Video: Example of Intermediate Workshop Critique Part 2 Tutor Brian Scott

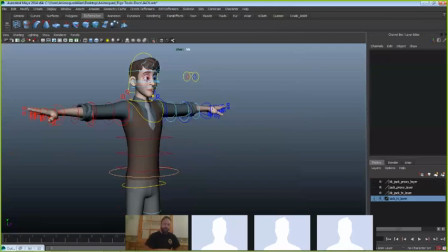[16:36]
And then I find like an inhale feels like a nice even breath. Like, but again, like you have to find, each breath sort of has its own characteristics, but I'd say the most sort of common breath would be like, it's kind of like you let the breath just come out so the shoulders kind of drop and then ease into that lower position,
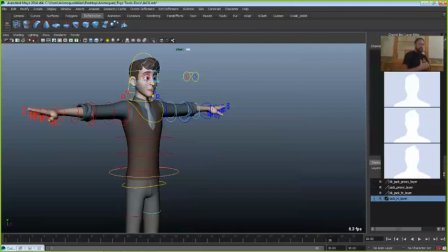[16:56]
then nice kind of even build up and then kind of pause there before the exhale. So if you're going to put that in curve form, which I'm working on one little screen here, but I'll do my best.
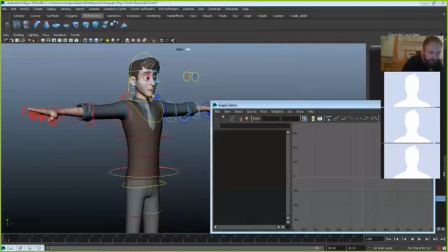[17:13]
Let's see if I can do this. Where'd they go?
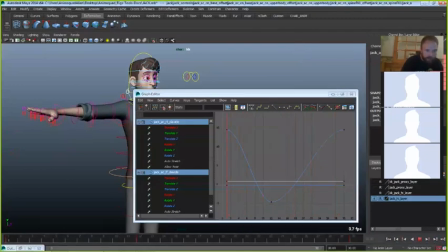[17:23]
Okay, so we talked about how the breath kind of drops sharply, right? And then we have a nice long cushion. So we can drop some keys in there. Get in there. Let's just do the one just to show you the difference.
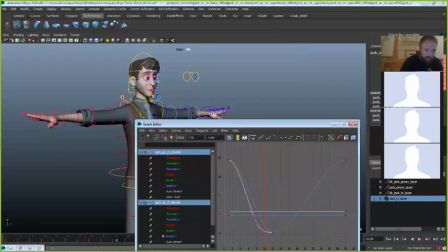So you can see that nice long cushion in there. A nice steady inhale, and then it would kind of loop.
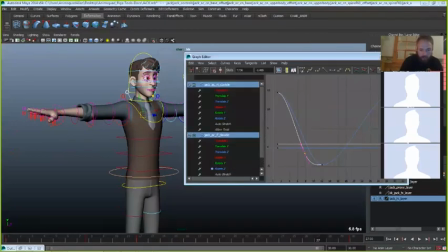[17:58]
So we can actually just start with just that curve, and I would usually watch it loop a few times to just see if that's like got the right sort of cadence. Is that the right tempo for the shot? Is it too big? Like right now it feels like he's hyperventilating, right?
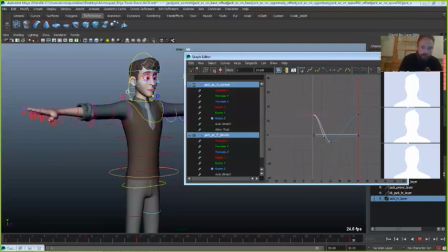[18:14]
He's probably he's breathing much too hard for what we want. Oops. So maybe I'll bring down my peaks a little bit. Maybe I'll breathe along with it too to see if it feels right. I really get into the scene.
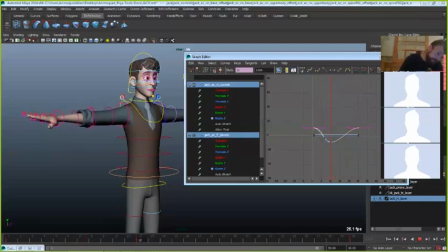Say I'm happy with that. Now what I'll do is I'll actually copy that curve, right?
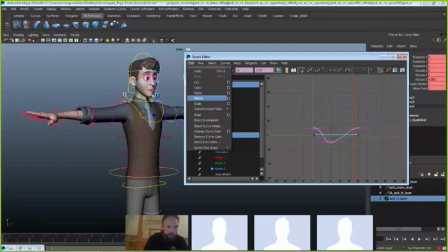[18:45]
Literally just do a copy of it. And I'll get that curve onto my rotation of the character, like the RX, under the forward and back rotation.
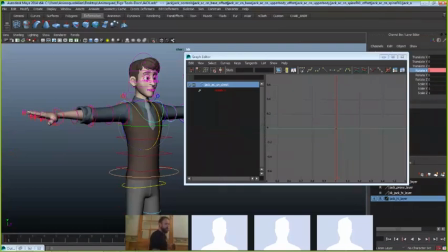[18:58]
Because I feel like the spine, as you're breathing, kind of rotates forward. And you probably have to counter the neck a little bit, but just to get sort of the core of it, you get this little bit of, as the lungs fill up, it kind of rotates back.
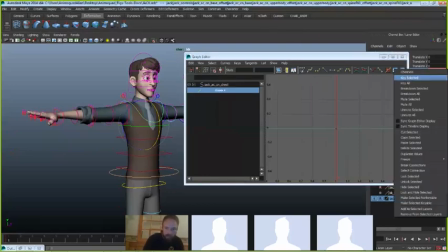[19:15]
So you can get that real easy just by pasting that in there. So let's look at that. Okay. So right now it's actually going the wrong direction.
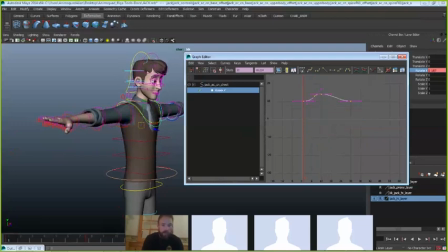[19:34]
So we'll scale it. I usually just scale it just the opposite direction. So there's a little exhale. And there's the inhale. Nice. So he's breathing pretty hard here. Yeah.
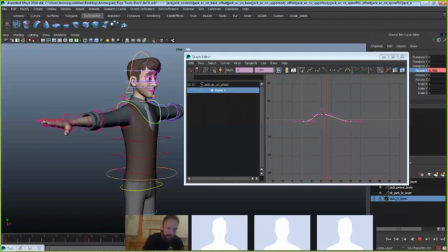[19:54]
But now the shoulders and the spine are all working together. And maybe sometimes I'll play with just like offsetting things slightly. Maybe I'll be like, well, what if sort of the shoulders
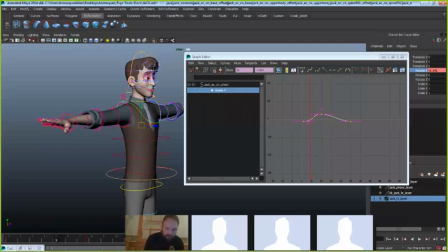[20:12]
sort of led the chest, you know. So maybe I would just like kind of offset the chest a frame just to see how that feels. And it's always a feeling thing for me. I'll kind of, sometimes I have to play with it, and maybe I don't like that. So try, I'll try it the other direction.
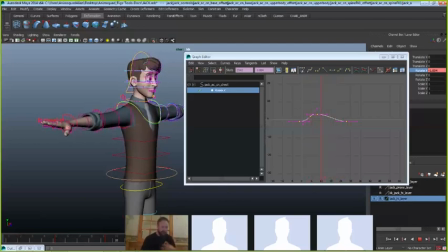[20:32]
Which now it feels like he's like he's like almost like, I feel like now he's like gasping or coughing. Right. You play with those things.